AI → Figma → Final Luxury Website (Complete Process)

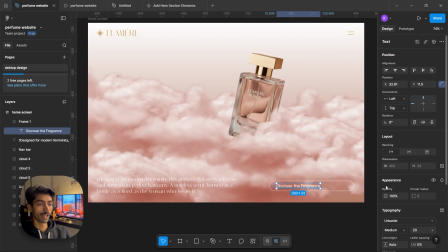(4:07)
For that, I creating a rounded rectangle and placing an arrow icon inside it to keep the look smooth and minimal.
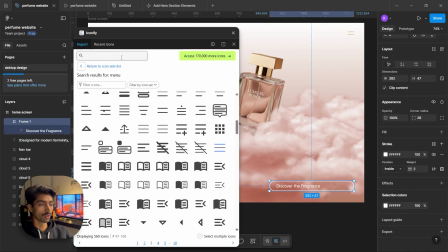(4:16)
This round edges of the button seems good.
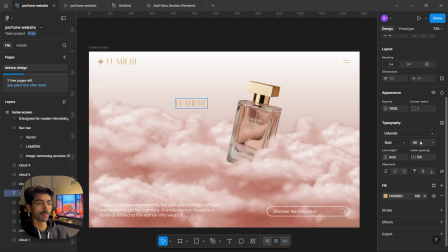(4:22)
Finally, I design the main hero heading by placing the brand name behind the bottle.
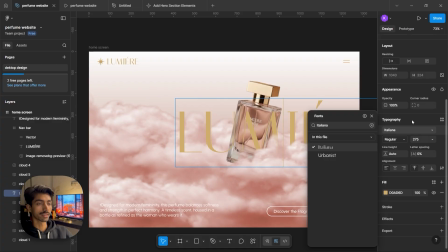(4:27)
This adds scale and presence without overpowering the product.
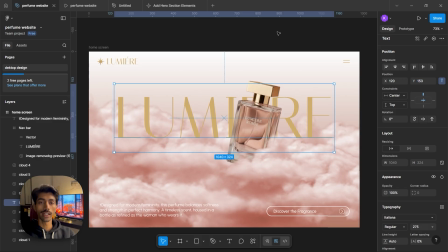(4:34)
At this point, entire design phase is complete. Up until now, everything you are seeing is completely static and it's already seems good, but this isn't enough.
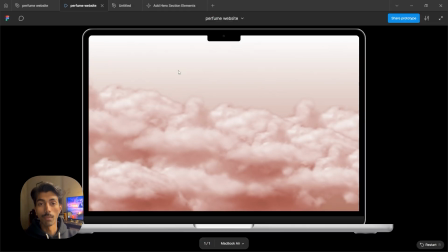(4:45)
Because what comes next is motion, the motion which brings this entire layout to life.
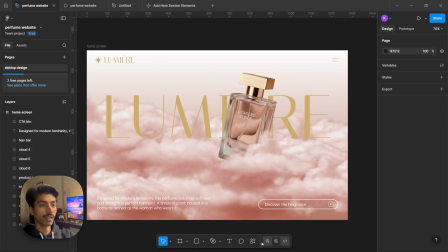(4:50)
Now I open the Jitter plugin and select the entire frame.
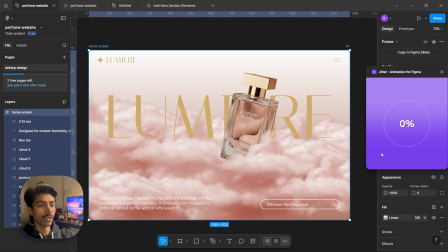(4:54)
Once everything is selected, I click on Open in Jitter, which takes entire design directly into Jitter web interface.
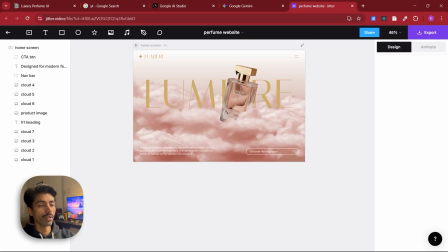(5:03)
Inside Jitter, I start by selecting perfume bottle because that's the visual focus of the page.
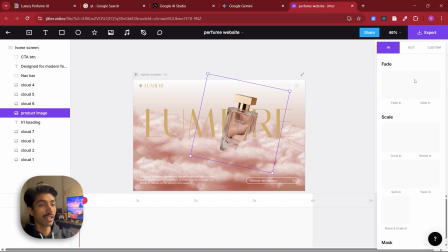(5:10)
For the animation, I choose a mask within sliding effect and set the direction from the bottom.
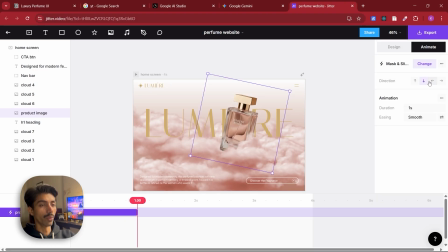(5:18)
This makes the bottle feel it's emerging from between the cloud rather than just appearing on the screen. I set the animation duration of 2 seconds. At first, the movement feels a bit too fast, so I adjust the easing to swing.
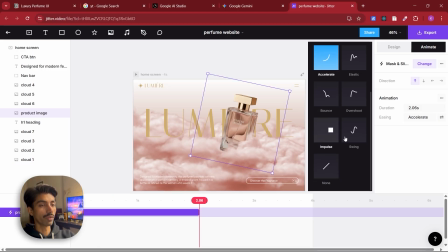(5:36)
That slightly bounce at the end makes the motion feel softer and more composed, instead of mechanical.
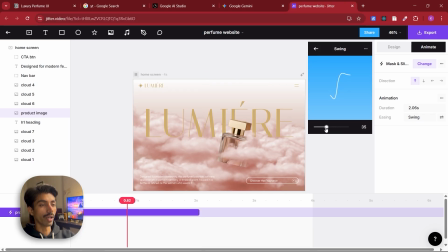(5:46)
Once the bottle animation feels right, I move on next text element.
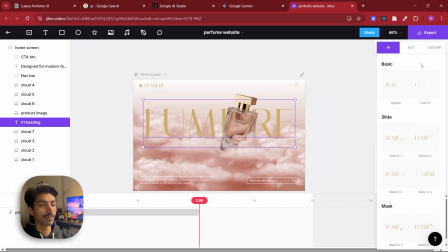(5:51)
I selected the main H1 heading and gave it a slide in motion as well.
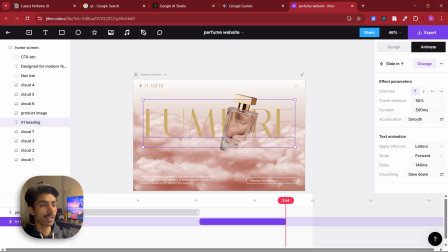(5:58)
But I delay the timing so it starts only after the bottle animation finishes.
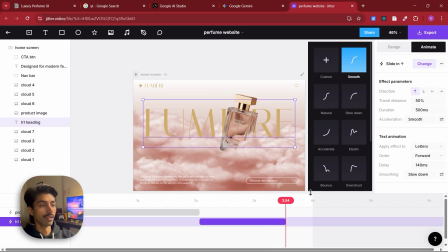(6:03)
This creates a clear visual hierarchy and guides the viewer attention naturally. Next, I animate the tagline and the CTA button.
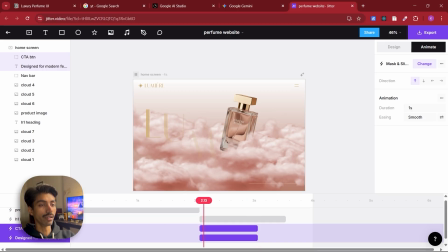(6:14)
Their animation timing matches the H1 heading, so everything comes together without feeling rushed or chaotic. Nothing overlaps unnecessarily and each element gets its movement.
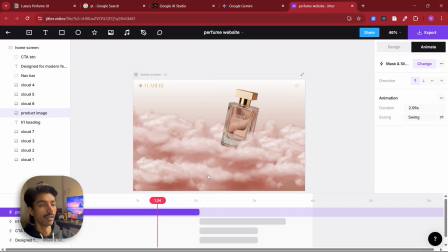(6:26)
At this stage, I am not trying to add complexity. I am focusing on flow, timing and resistance. The motion feels good here, but it's still just a preview. To make it real usable interface, the same thing need to exist in Figma itself. And that's what I'm going to set up the next. Now I'm back inside Figma.
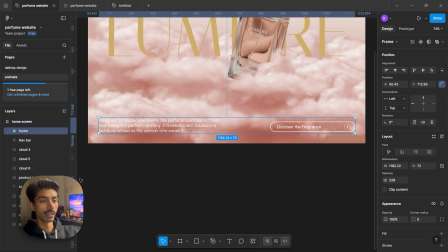(6:51)
In the first frame, I remove the H1 heading and footer, so only the background and bottle remains.
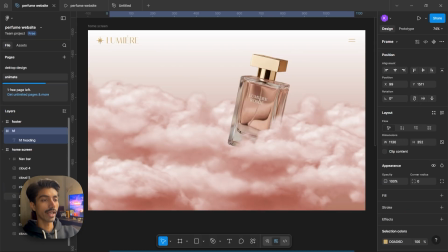(6:58)
This helps me focus on animating one element at a time. Next, I select the perfume bottle and move it down, below the frame. This lets me recreate the same exact motion we tested earlier.
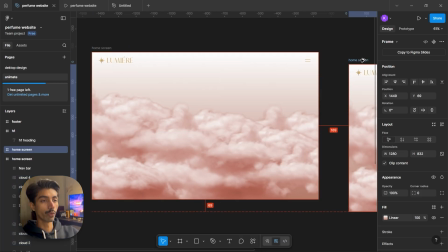(7:13)
I duplicate this frame and in the second frame, I bring the bottle back to its original position.
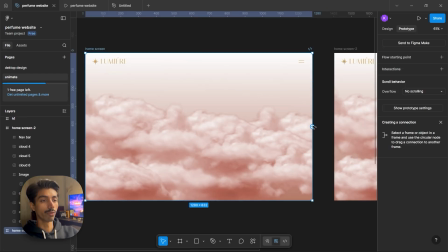(7:19)
Then I switch to prototype mode, set the trigger to after delay and give it short delay of around 200 milliseconds.
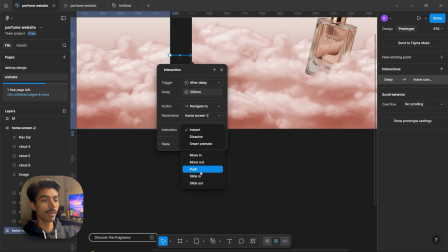(7:27)
For the animation, I choose sliding and enable matching layers so the movement stays consistent.
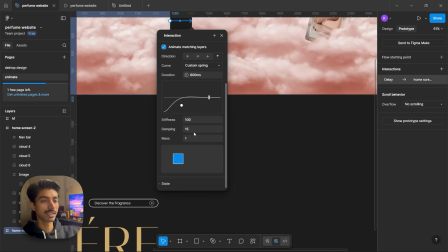(7:34)
The motion still feels a bit stuck, so I change the curve to a custom spring and adjust the value until it feels smooth and natural. Once that's done, I hit play and make sure animation flows the way I expect.
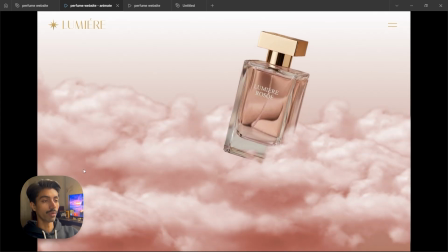(7:49)
And it does. Now it's time to animate the rest of the element.
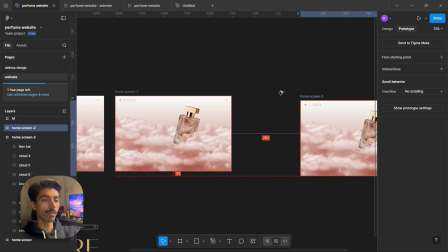(7:55)
I duplicate this frame again and in the third frame I place the element exactly where they should end after the animation.
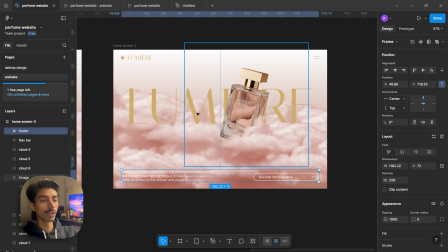(8:03)
To animate the heading, I make a copy of the H1 and move it outside the frame.
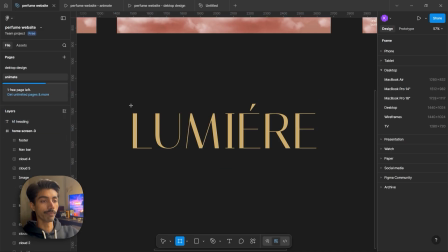(8:08)
Then I create a frame same size of the text. Place the heading inside it and remove the background color.